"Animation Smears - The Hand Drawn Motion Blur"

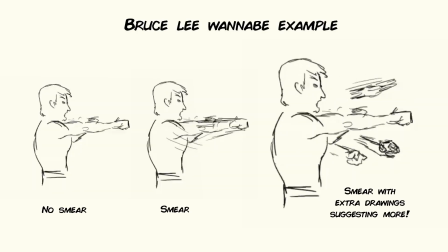4:24 This is just to further elaborate on how many punches he's actually throwing. Here's a character doing quick movements and turns.
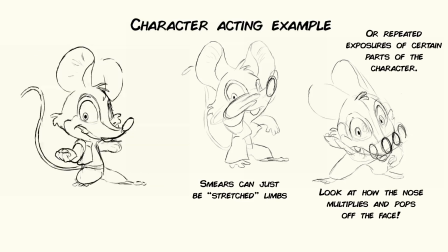4:31 Notice how I used the smears to describe this. I made multiple strobing eyes for the character, making it leave the head sometimes. This is a stylistic and graphical choice I made.
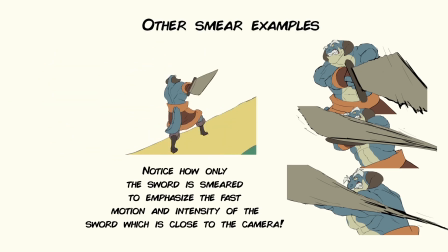4:41 To make the movement believable, please again be sure to follow the arcs and the path of motion within your animation to make it believable.
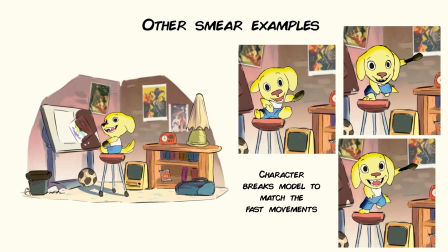4:48 You can use smears to deform the character if it helps describe and strengthen the movement and intensity.
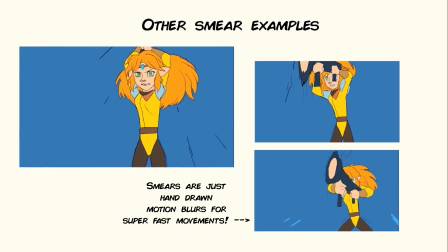4:54 Smears are great for quick action scenes, stylized animation, and showing impact.
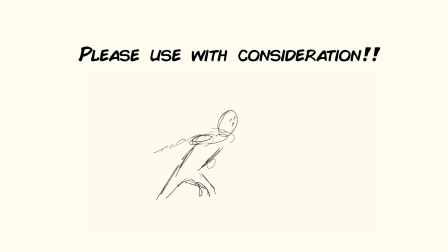5:00 However, use them with consideration. Using them in every single part of your animation might make your whole animation piece feel watery and stroby, and might defeat the intensity of some key movements.
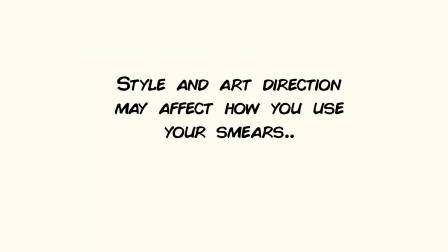5:11 But remember, if it's the style of animation you're gunning for, then go all out.
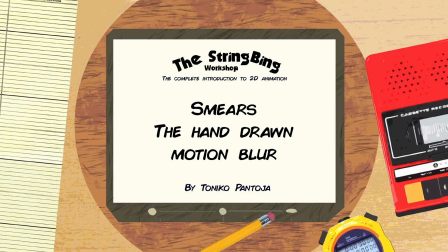5:16 A smear is a tool after all. You can abuse it or use it gently.
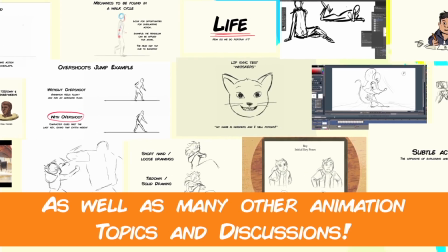5:21 It's all up to you. Interested in learning hand-drawn animation or learning how to finish an animated shot from beginning to end?
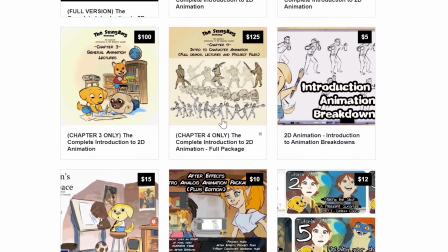5:28 Have a look at the store where you'll find the complete Introduction to 2D Animation video course, tutorials, and other resources.
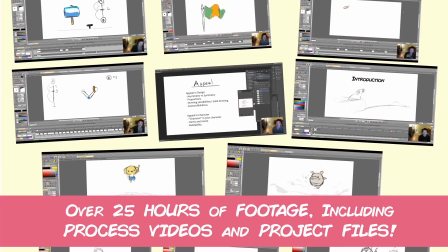5:35 Learn classical animation approaches, drawing, lectures, techniques, and other process videos.
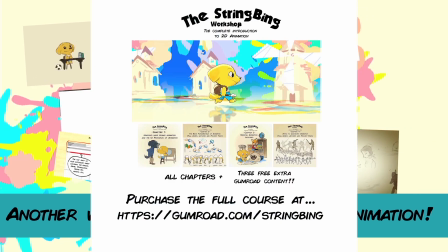5:40 Visit the store through the link in the description below.